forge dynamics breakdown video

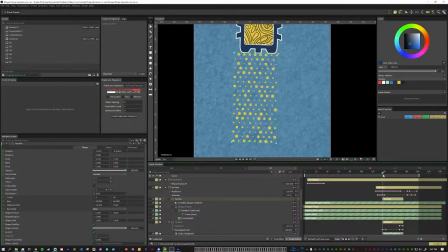(4:04)
So I have this grid of shapes and they are parented to the fax machine thing and this is just a polygon shape with a random on the radius and then a noise on the side and so they kind
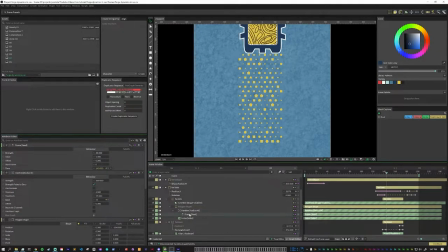(4:20)
of pop into place so what i did here is i connected a frame attribute to the random radius's seed and i set that to 30 percent So about every three frames, the seed will change on the random radius to kind of make things pop in and out bigger,
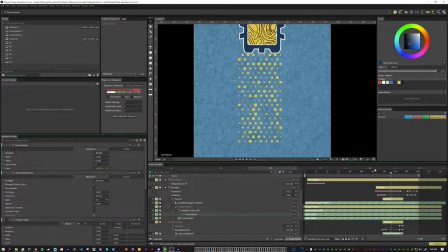(4:39)
smaller like that. And their sides are just constantly changing with the noise. With all of that, I didn't want to mask it because if you mask it, then some of these shapes would actually be like cut in half and you could see the shape of the mask. So instead, what I did is I used this is within.
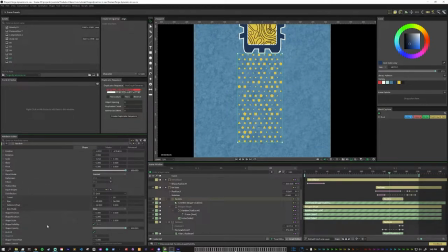(4:57)
So on the main fax dots duplicator on the shape visibility you can use an is within attribute here and this it's basically like a mask. So here I'm using this fax beam so you can see how this animates in and it's similar to a mask except that
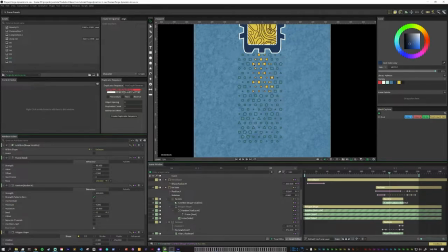(5:17)
whichever index inside the duplicate that is touching it will be turned on. So there's no cutting of the shapes it's just it's either on or it's off so you still get the general shape but you see here
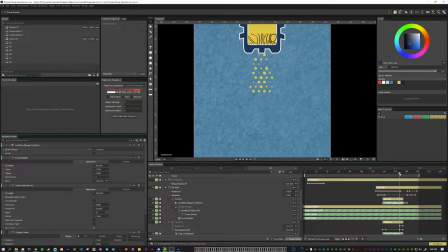(5:31)
that none of these individual shapes are actually cut off so it's kind of a nicer way to mask if you're going to have a lot of shapes in
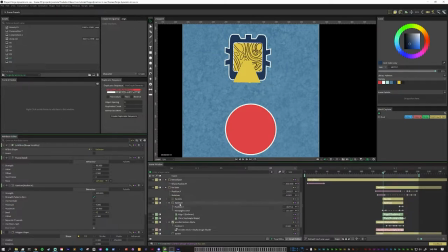(5:38)
a duplicator and the fax beam itself is just a rectangle and i put on a flare and then a line and that just helps it get that kind of classic tractor beam shape so here the idea was that this little
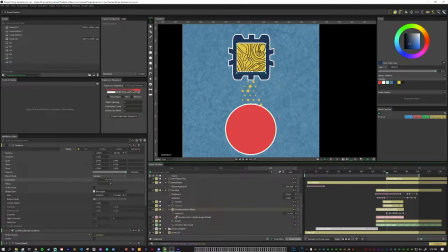(5:54)
machine here is faxing the texture into the ellipse. So I just have an image here and I animated the Y position with step keyframes just to make it a little bit more old-school internet image loading kind of thing.
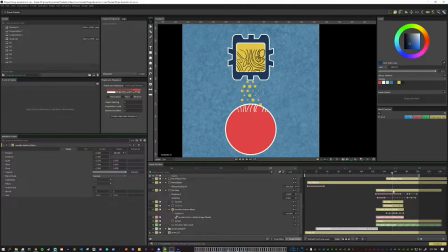(6:10)
And I just used the same timing on each one. So for the fax machine, it's just the image and it's just being masked. You can see here it's being masked by the screen. of this thing and then it's basically the
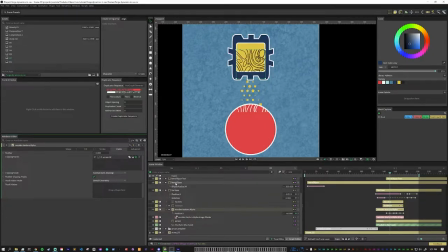(6:27)
same thing with the circle we have the hero ellipse which is just the red one and the hero ellipse texture and so this is also just being masked by this square and so the hero ellipse
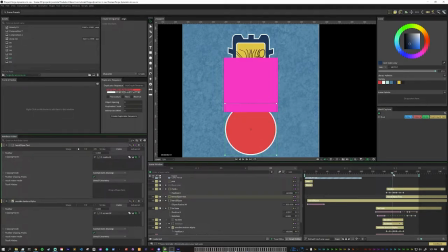(6:42)
texture is in the exact same spot as the main ellipse and then this mask is just coming down to reveal it and then that animates off and again i'm just basically copying and pasting the keyframes from the first array thing so they have the same kind of motion and feel.
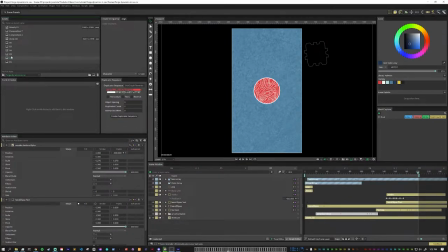(7:00)
So scene two ends with just a circle in the middle and I just duplicated the comp and then deleted everything that I didn't need. So comp three just starts exactly the same. So there's a seamless transition there, but I don't have all of the baggage of all of those other layers, all of those other keyframes in my way.
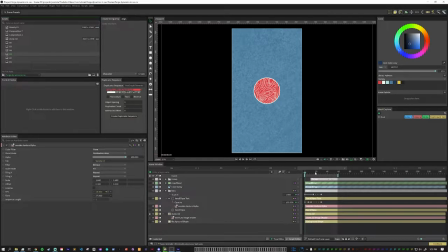(7:19)
So I can focus on just what I need. so in scene three we have the little x-ray
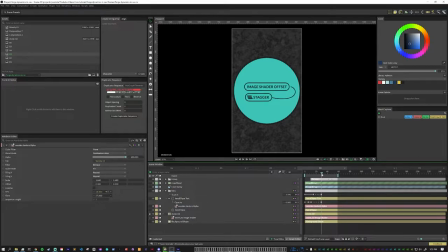(7:24)
thing that shows that oh there's a stagger on the image offset
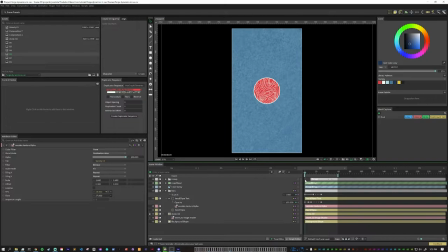(7:28)
and so this is pretty basic so you can see here I have the
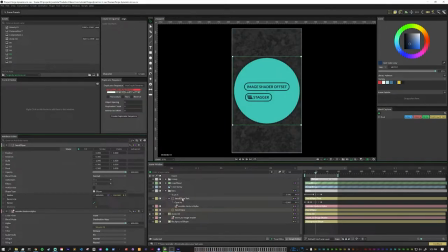(7:33)
hero lips and the hero lips texture inside of a
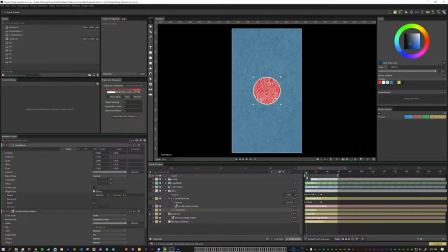(7:37)
group so they move together and I have these two shapes separate because I wanted the texture to be white and still have the color of the circle underneath and maybe there's a blend mode that does that but my texture is actually black so the way that I found to do it is to
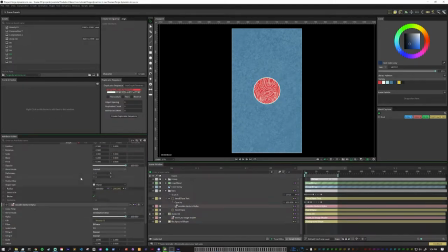(7:56)
just have just have it be destination atop and have the texture ellipse base color be white and so that's how you get that so that's why I have two of these instead of just one so anyway